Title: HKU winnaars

Je begint heel erg met hoe wij eigenlijk ook bij haar zijn binnengekomen van wat is dit en wat misschien wat gek of wat bizar. En uiteindelijk werk je toe naar wat erachter zit en begin je dat wereldje en de mensen en vooral haar dan te leren kennen.
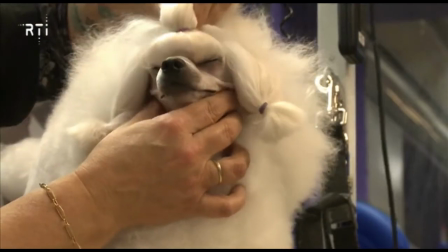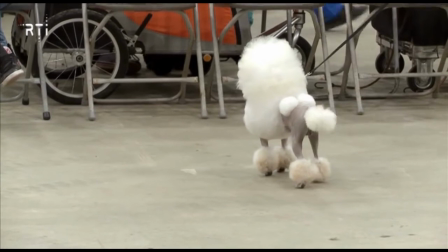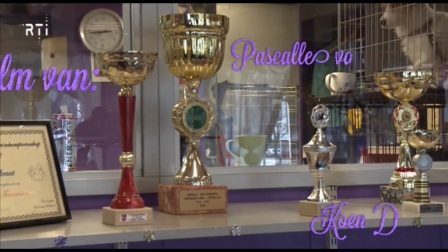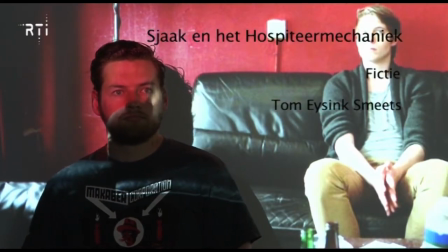Ik ben er heel erg tevreden over, maar naar mijn smaak had het hier en daar wat belachelijker gemogen. Maar ik wou voor deze keer een keer niet allemaal piemels en bloed in mijn film steken. Dus tot in daar is het heel erg geslaagd. Die heb je ingehouden begrijp ik? Ik heb me ingehouden, ik heb me ingehouden. Maar wel met voor mij in ieder geval succes. Ik vind hem nog steeds heel leuk op een brave manier.
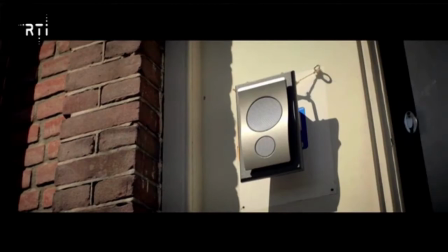[5:44]
Nou, Sjaak in het hospiterenmechaniek is een film dat gaat over hospiteren. Op de manier van Sjaak in de chocoladefabriek.
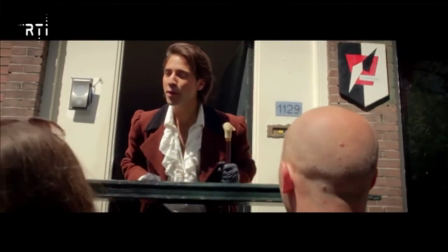[5:52]
Dus we hebben een grote hoofdman, onze Willy Wonka. Dat is in onze film Willem.
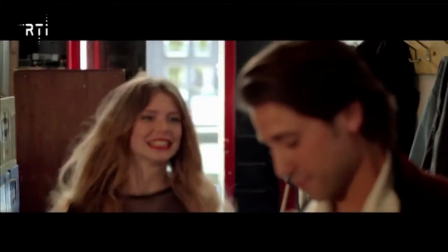[5:57]
En die leidt de mensen door de kamers heen, de hospitanten. en die vallen op basis van hun karakter in elke kamer af. De productie van in Amsterdam draaien was best wel pittig, want dat huis hadden we snel gevonden.
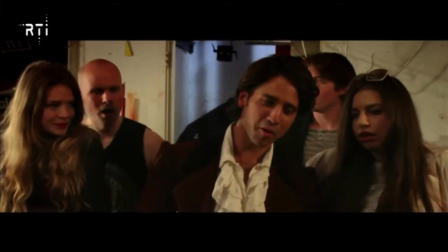[6:13]
Alleen toen we daar eenmaal buiten moesten draaien hadden we toch nog wel wat problemen met boze buurmannen die het niet leuk vonden dat er een pik van twee meter voor hun huis stonden. Ander probleem was dat het politiebureau twee huizen verderop zit en we wilden een koelkast uit het raam gooien.
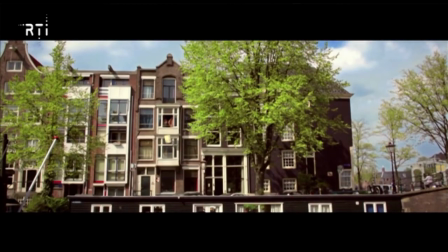[6:31]
Dus dat helemaal niet zo'n goed idee. Toen hebben we dat maar moeten animeren. Maar ja, dat kost wel allemaal wat extra moeite. Ik ben er blij mee. Ik wou iets commerciëlers maken. En dat is naar mijn idee gelukt.
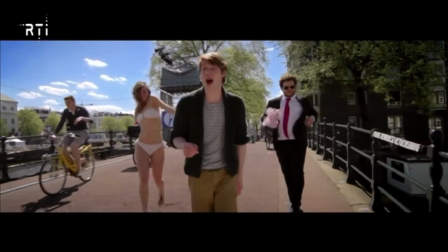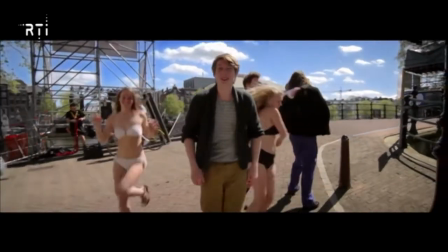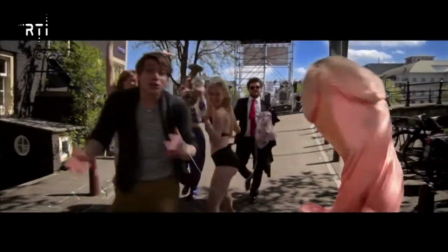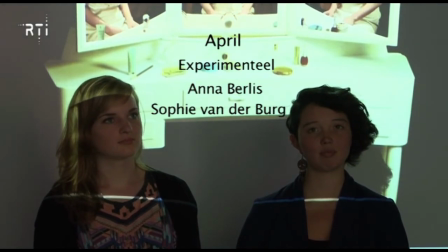Het is gebaseerd op Revolutionary Road, een film van Sam Mendes.
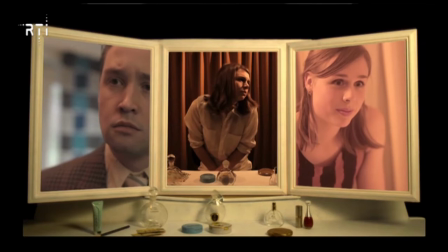[7:22]
Het gaat over een huisvrouw wiens dromen worden beperkt doordat zij zwanger wordt. En doordat zij een huisvrouw moet blijven, terwijl zij ambities heeft om meerdere dingen te doen in haar leven en een hoger doel te stellen.
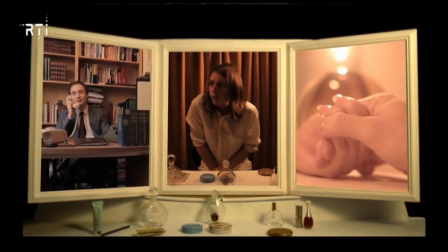[7:37]
Het is een multiscreen installatie met drie schermen. En die schermen werken met elkaar samen en onderbouwen elkaar waardoor het verhaal beter overkomt. In het begin gebeurt daar hetzelfde. Zie je het hoofdpersonaar van drie kanten. Maar op een gegeven moment veranderen het linker en het rechter scherm in haar droom en de realiteit.
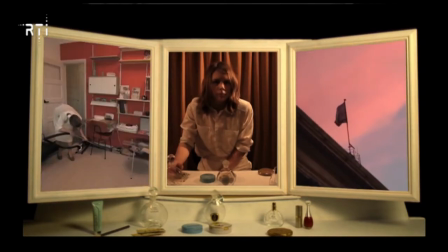[7:59]
Het onderbouwt gewoon heel goed wat we willen laten zien. Want het klapt eigenlijk het persoonlijke verhaal van April uit.
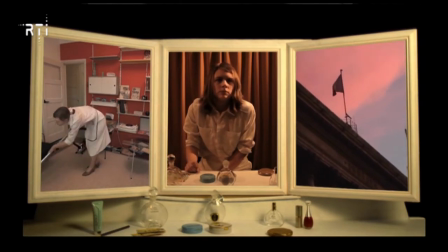[8:06]
Omdat je haar droom en de werkelijkheid en het heden ziet in één oogopslag. Op een of andere manier kwam het miraculeus gewoon bij elkaar. En dan gebeurde er in het linkerscherm iets wat in het rechterscherm ook gebeurde. En dat is ja, ik denk dat het toch een soort onderbewuste timing is ofzo.
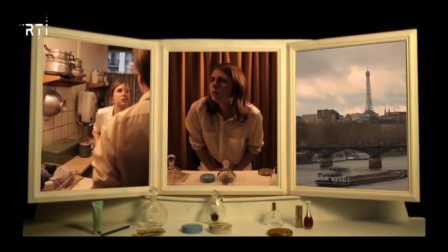[8:25]
Die je al in je hoofd hebt.
Zeg maar dat we de baby in Parijs kunnen hebben en dat ik dit niet hoef te doen.
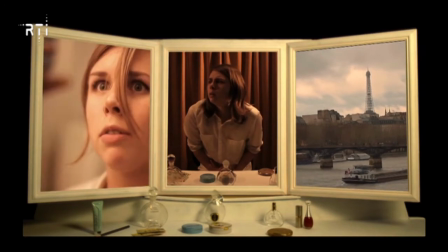[8:31] Dat kan niet, April. Dat kan echt niet. Waarom niet? Ik heb dit er allemaal niet nodig.
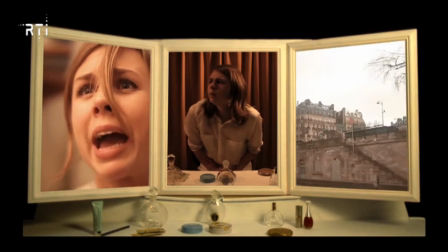[8:36] Ik wil een doel, ik wil passie. Ik wil tot mijn recht komen. Met of zonder de last van een kind.
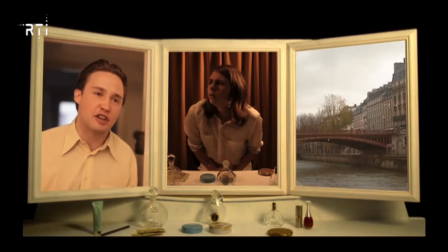[8:41] De last? Dat klinkt alsof het krijgen van kinderen een straf is. Hoe kun jij zo denken? We kunnen niet meer naar Parijs, sorry.
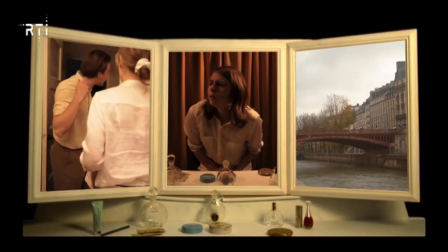[8:47] Het is zo en niet anders. Ik wil het er niet meer over hebben. Wat wil je voor het?
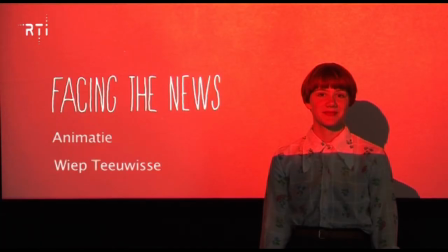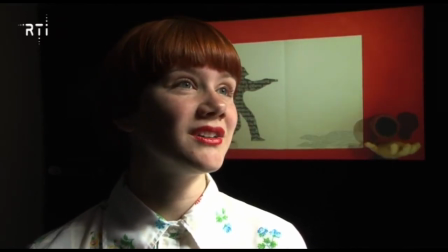[9:04]
Het is mijn afstudeerfilm van dit jaar.
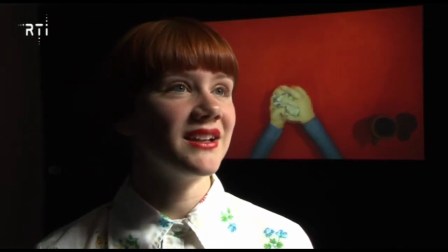[9:08]
Het was een vrije film waarin we geheel zelf mochten bepalen... wat je in beeld bracht, wat voor film het wordt.
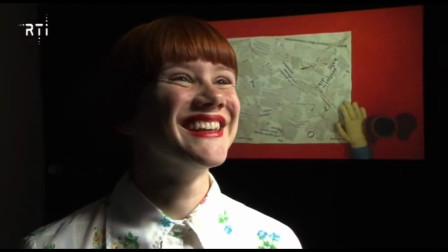[9:16]
Dus ja, ik heb gewoon gemaakt wat ik leuk vond. Het heet Facing the News en ik zie veel krantenartikelen.
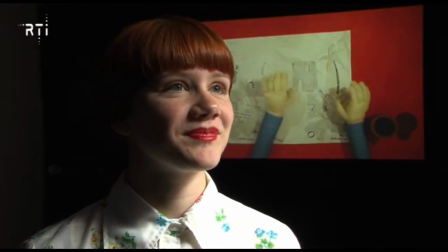[9:24]
Kun je iets over de techniek vertellen die je hebt gebruikt?
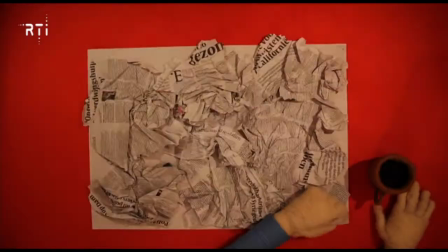[9:27]
Ik heb eigenlijk wekenlang in kranten zitten knippen en kolommen tekst uitgeknipt.
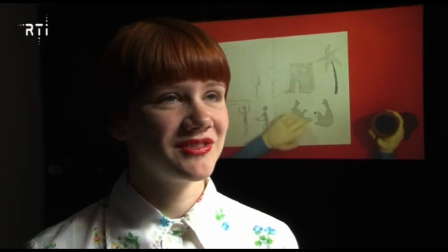[9:33]
Die bij elkaar geplakt en daar volgens figuren uitgeknipt. En toen ik daarvan genoeg verzameld had om de krant te laten bewegen, heb ik vervolgens de stopmotion opgenomen. Ik had twee armen gemaakt van draad en textiel.
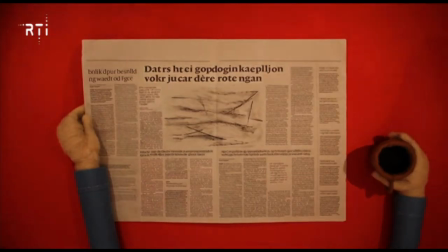[9:54]
En die heb ik dan tegelijkertijd met papieren onder de camera laten bewegen.
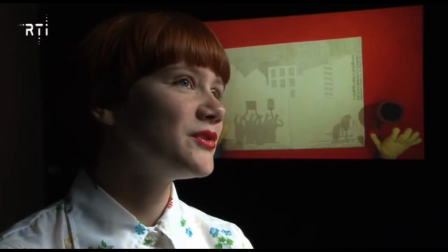[9:59]
Ik heb eigenlijk expres geen muziek en geen stem van een man erin gebruikt.
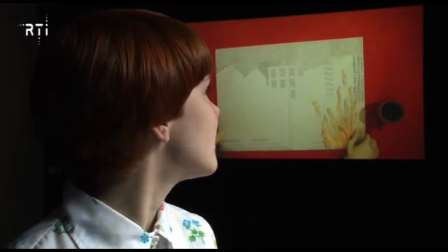[10:05]
Maar alleen maar geluidseffecten die letterlijk horen bij wat zich afspeelt.
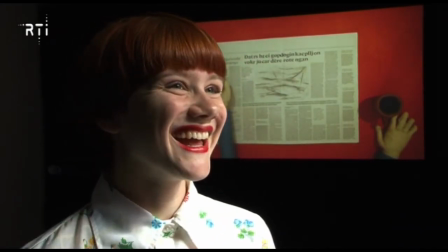[10:14]
Het is een buitenlandse krant, lijkt mij, of is het een onbestaande taal? Het is een geheel neutrale taal.
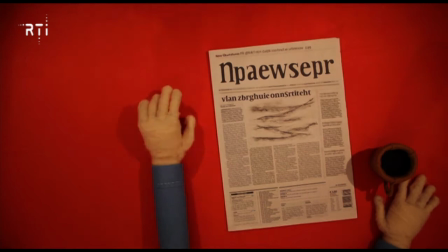[10:22]
Ik wilde niet dat de krantenkoppen zouden afleiden van de animatie.
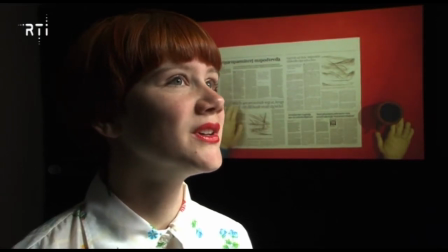[10:27]
Omdat je toch wel, als het in Nederlandse was of Engels, ga je toch wel echt lezen. En nu ga je toch wel eerder kijken naar de animatie, hoop ik.
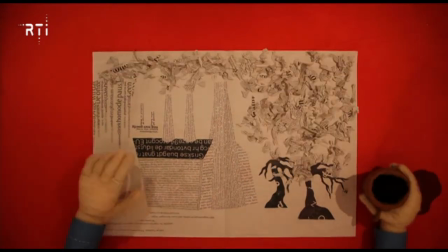[10:35]
Het gaat een beetje over iemand die al het nieuws in de krant best wel veel wil lezen,
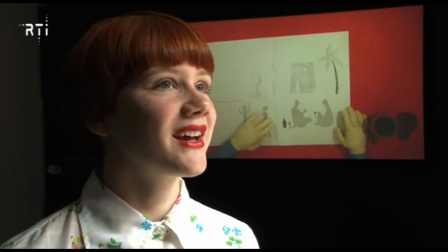[10:42]
maar het gewoon niet echt kan verwerken en vervolgens zijn eigen werkelijkheid daarvan creëert.
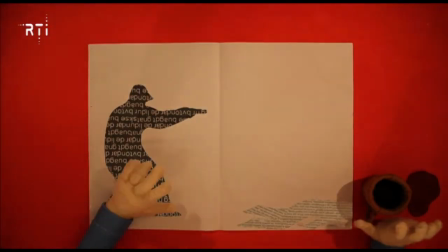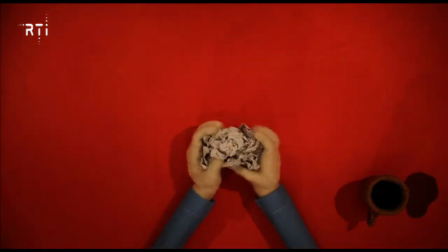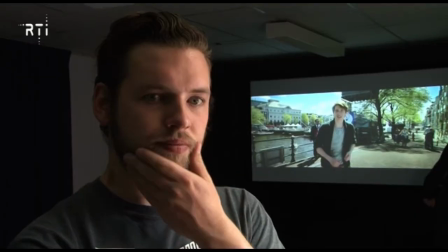[11:01]
Allemaal de rechte winnaars. Maar wat hebben ze nu gewonnen?
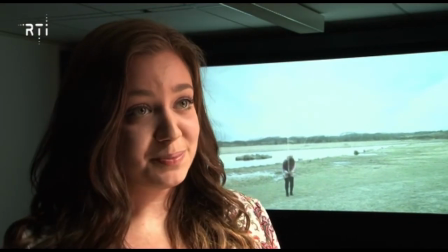[11:05]
Onze film wordt getoond in bioscopen door Nederland heen en we mogen op een festival staan in augustus.
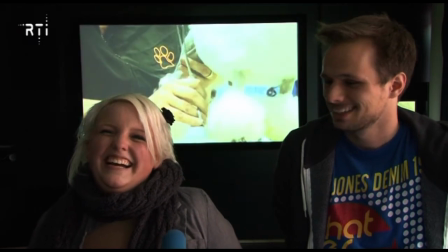[11:13]
En we hebben een fles wijn gehad en een boek. En we gaan naar de filmbeurs. Oh ja, dat ook nog hè?
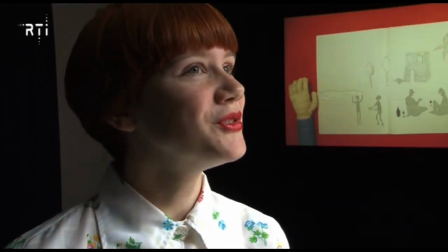[11:19]
Ja, met de eigenaar van het filmtheater. Dat is een lunchafspraak met de CEO van Cake Entertainment.
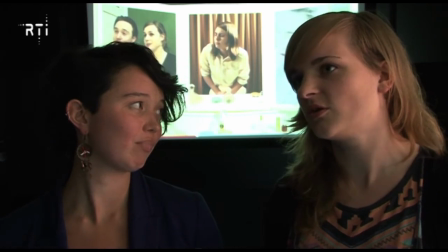[11:28]
We kunnen één dagje meelopen met een editor van MediaMonks. Die gaat ons dan een toekomstig film van ons helpen editen.
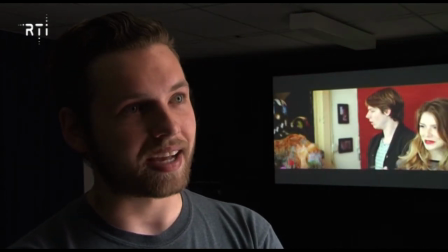[11:36]
We hebben afgesproken dat we shawarma gingen eten en gingen praten. En hij zou ons begeleiden bij ons volgende project.
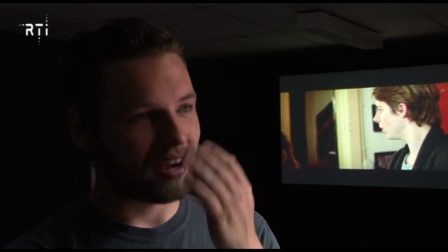[11:40]
Maar ik weet zijn voornaam, Tom, die heb ik goed onthouden. Maar zijn achternaam er ook nog bij onthouden, dat werd echt heel moeilijk.
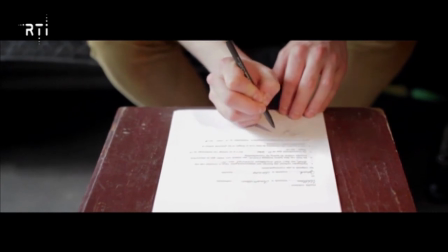[11:47]
Maar daarvoor mijn excuses. Volgende week woensdag 3 juli vanaf 7 uur s'avonds zijn alle eerste prijswinnende producties bij RTI te zien.